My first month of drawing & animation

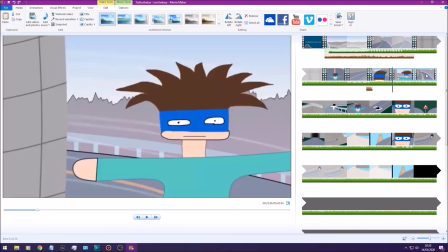And here is the same original animation that I've been working on, and then so I've done like a bunch of these shots so far,
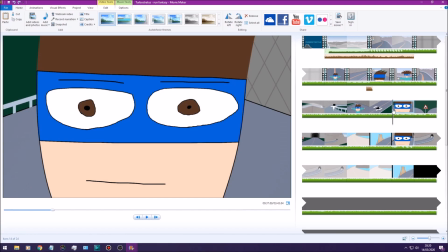but you can see ahead I've also got a load of template shots where essentially all I've really done is just drawn the background and then haven't really done anything
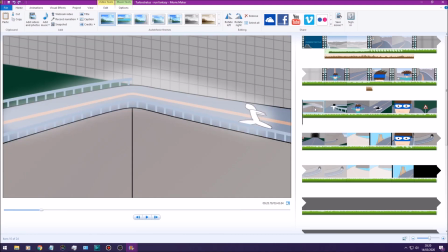other than that. But for example, like whenever I want, I could like come back and go to like animate this one. I'm thinking I might try the same blur tactic where it would just like go down like this,
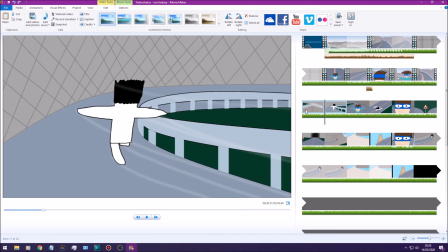and then this one would be more similar to the 4th
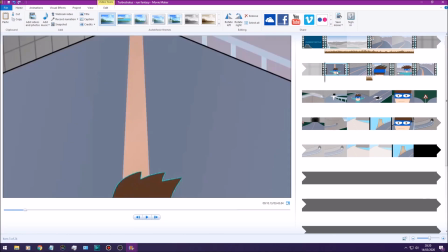shot where he's like you can really see his whole body up close and stuff.
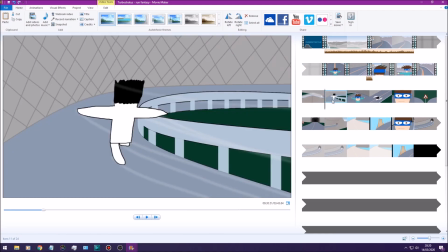So like this one, you can really see his whole body. That would probably be a more similar shot to this one, where he'd probably stay in like a pretty similar position, but then we'd have like it all animated, so it like creates that like feeling of like, and conveying that it's more of like a continuing curved route, so it doesn't look like he's just like running at the same spot.
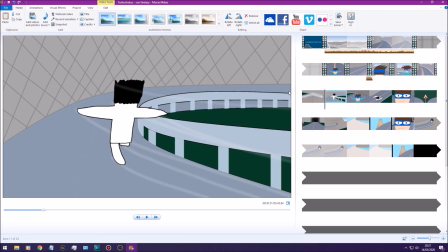And don't mind I haven't drawn the road line, I'll get to that. And of course all of these roads are like linked to one another.
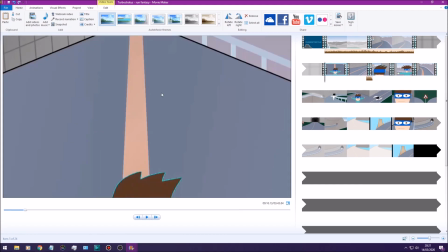So for example, I've got here which is a corner, and then a straightaway, and then another shot of a straightaway,
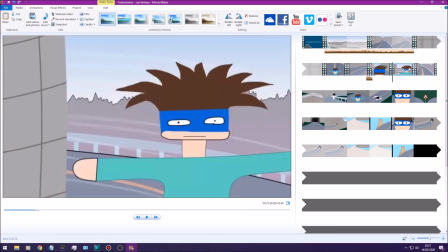and then going into another corner, and then going like continuing around the corner,
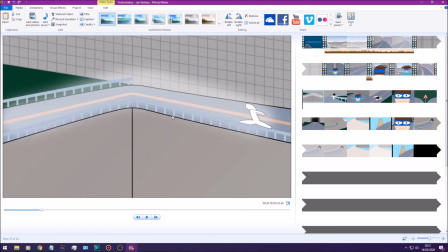coming out of the corner onto a new straightaway and another corner, which then links to here, going around there,
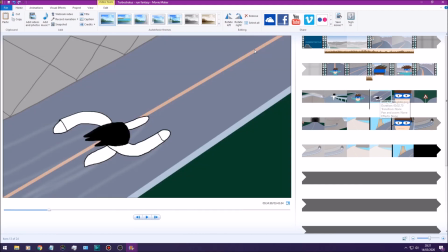linking to here, going around there, linking onto that another straightaway, and then linking onto the multiple choice,
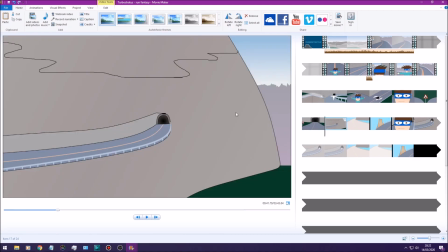and then linking, and then this is the right side, going down there, which then, and then that goes into that tunnel, and then that coming out of that tunnel goes down there.
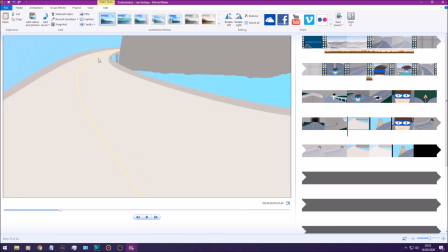And then here's a bit where like there's like a separate bridge that like branches off from like the original mountain.
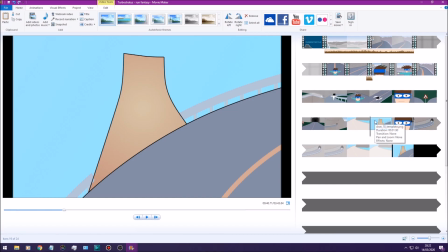And then here's like a really badly drawn ramp, which probably try and redo that ramp if I can.
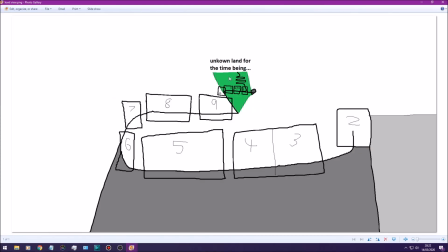And here's another thing that I think is pretty kind of cool. And pretty much this is another sort of template thing where It allows me to sort of structure out the area that I'm animating more clearly,
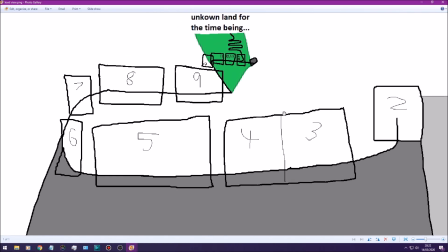and the main reason why I did this is just because there's like a lot of straightaways and corners and stuff,
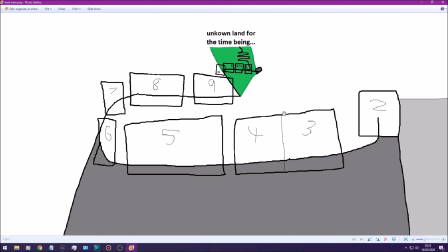and it's all on a mountain, and it's sort of like a lot of them are quite like up close, so it's sort of like it's like there's not really any way of like looking at the whole thing from a distance.
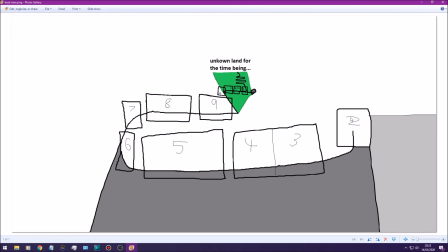And so for example here we've got like, these are all numbered, these are all boxes,
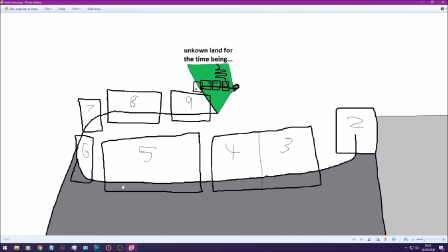so here we've got like this line is like the path of the road, and then these boxes sort of like they vaguely indicate like the radius of the different shots. So for example we've got like shot 2, shot 3, shot 4, shot 5, shot 6, shot 7, 8, 9, etc.
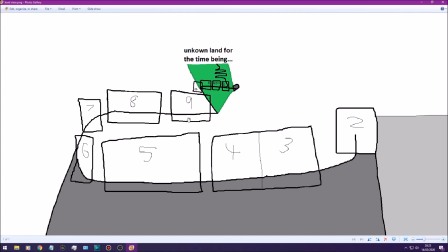And the reason why I wanted to sort of do this design like this is that it's essentially a way of preventing any sort of like crossovers. For example, this path of the line, for example, if I had too many like right turns, then it would go down to the right and it would like cross through this bit here, which is like an
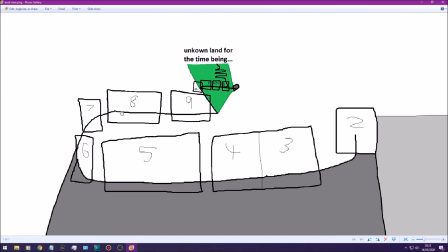that wouldn't make sense unless there was some kind of elevation or like decrease in elevation, and then it would go that same direction. And so by essentially like by like sort of like vaguely mapping out the area, it just allows me to prevent collisions like that.
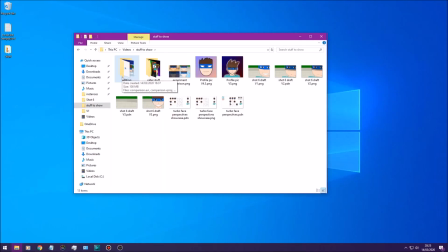I've made a bonus little edit thing. It's not for complete animation, but it's just like a bunch of stuff.
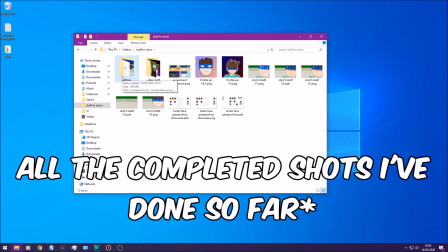It's just all of my video files like compiled together, get some nice music over it and stuff,
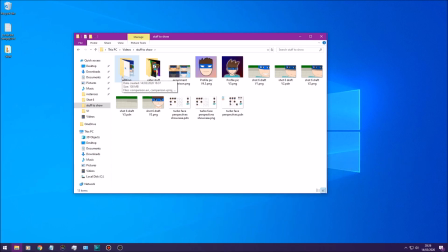just so you've got like a little something that you can watch and enjoy.